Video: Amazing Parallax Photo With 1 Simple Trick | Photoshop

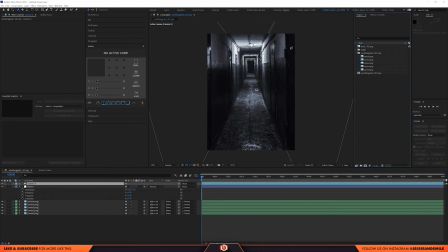[8:19]
So the dude, the shadow, gonna bring him in, make him 3D. So click on this button, drag him into place, and bring him closer. Obviously, he's a little bit too small, so I'll scale him up.
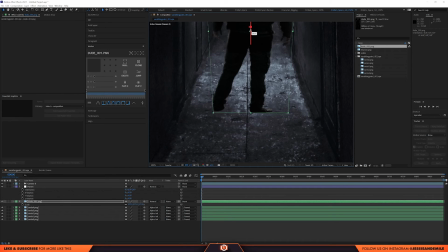[8:35]
Make sure his feet are just touching the ground plane, like that.
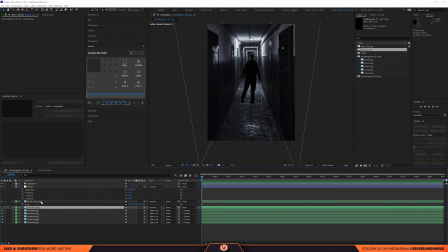[8:41]
I just realized it's probably easier to create a shadow in After Effects rather than Photoshop, because that way you can get the perspective right. So I'm gonna duplicate him and make shadow out of his body.
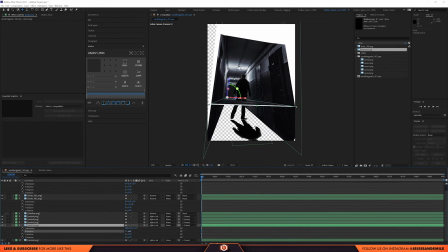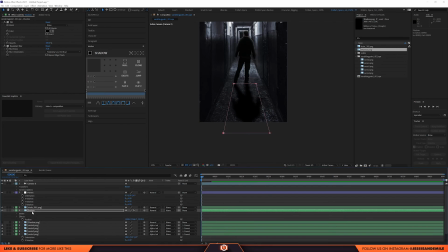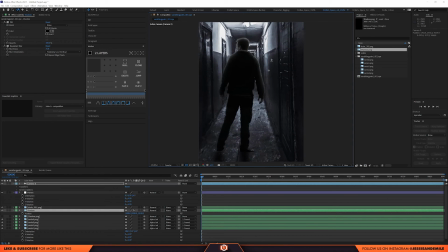[9:06]
Look at that, how sweet does that look? So that's pretty much the effect. Now all the final touches are the camera movement, any ambient effects you wanna add. And yeah, I'm just gonna go through all of that now. Hopefully the main part of this tutorial has been helpful.
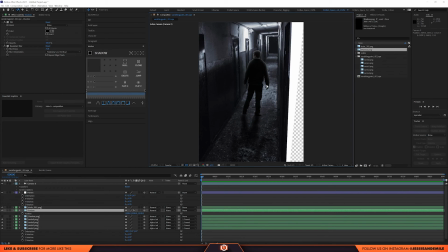[9:25]
But yeah, I'll see you at the end of the video once the whole thing is complete.
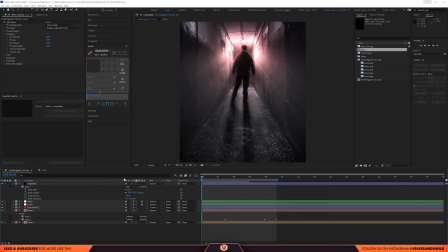[9:31]
So this is where I'm at with this piece. It's looking pretty good, I'm pretty happy with it. So I got the camera, it's swooping in, it's approaching him. It's a bit eerie, it's a bit scary.
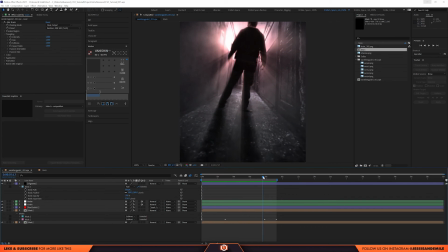[9:47]
And then, I don't know if you saw, but something is behind him.
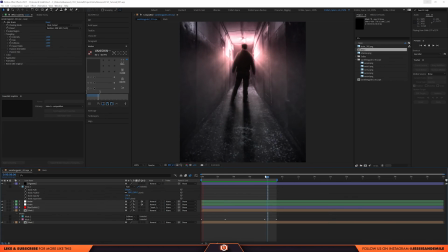[9:53]
Ooh, I'm so scared. Yeah, that's it. I did quite a few cool effects.
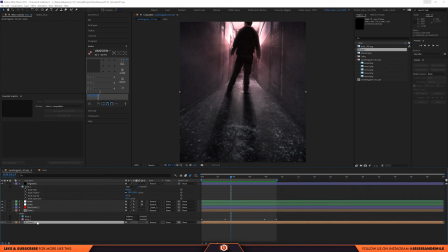[9:59]
So the first thing I actually did was
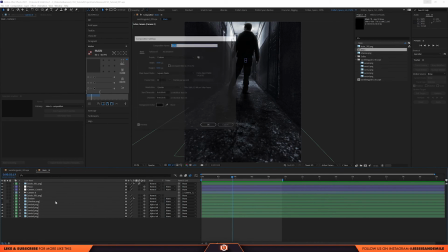[10:02]
I pre-comped all of the original layers because I realized I didn't change the composition size because it's pretty big. I don't think I needed it to be that big and I didn't want to slow down the computer that much.
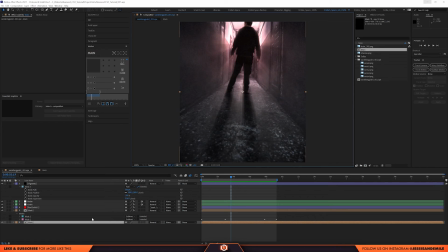[10:15]
So I pre-comped it and changed it to a 4:5 ratio, 1080 by 1350.
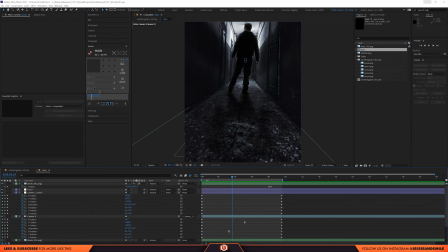[10:23]
Perfect for Instagram. So yeah, there are my camera settings. The camera creeps towards him on the Z axis and it tilts downwards here on the X rotation on the actual camera. And then it starts to creep up behind him. And you see this monster slash killer behind him.
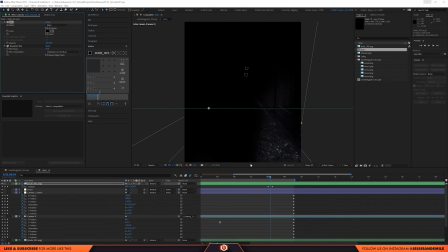[10:43]
I duplicated him, put a bit of a blur, a fill, and I literally just animated the position from left to right.
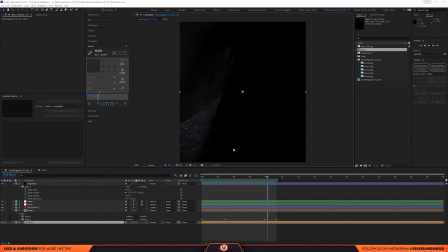[10:53]
Sometimes these things are very simple, but effective. On the main composition, I added a red glow.
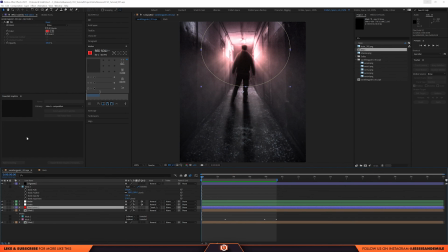[11:00]
So all I did was create a solid red. I went through all these to see which one would work best.
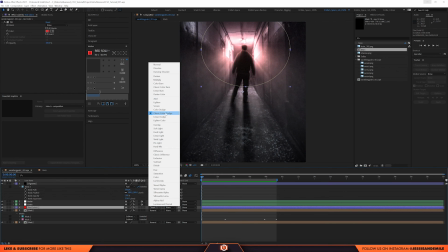[11:05]
Classic color dodge gave this really cool look.
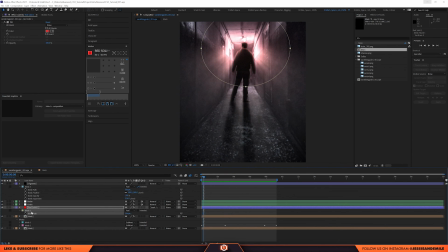[11:08]
I masked it out with a circle mask and I feathered it by a lot. I also added an adjustment layer, basically added a grain filter. This is great for the horror look. And I also added just like 1% of noise. That always helps if there's any banding in the video.
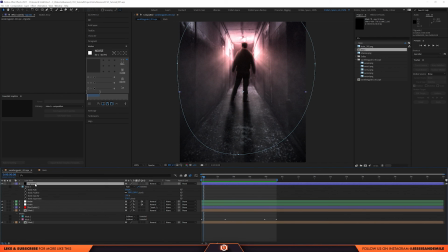[11:28]
And on top of that, a vignette. Oh, and the big thing, which I haven't mentioned yet, is the shine.
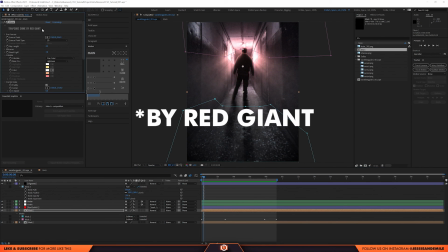[11:37]
This is a paid for plugin. It's Trapcode by Trapcode. It's called Shine and it's freaking awesome.
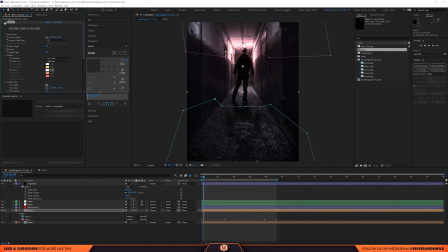[11:44]
But yeah, without it, it's not that interesting. With it, gives you that volumetric lighting, and there's loads of settings you can play with, including fractal noise. It kind of creates more of a dusty effect.
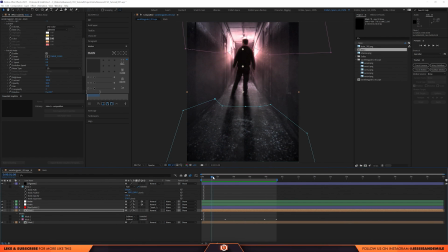[11:56]
I also added these masks and animated them because without them, there's just too much glow. So I added them and subtracted them so it wouldn't affect these highlights up here and down here. And that's pretty much it.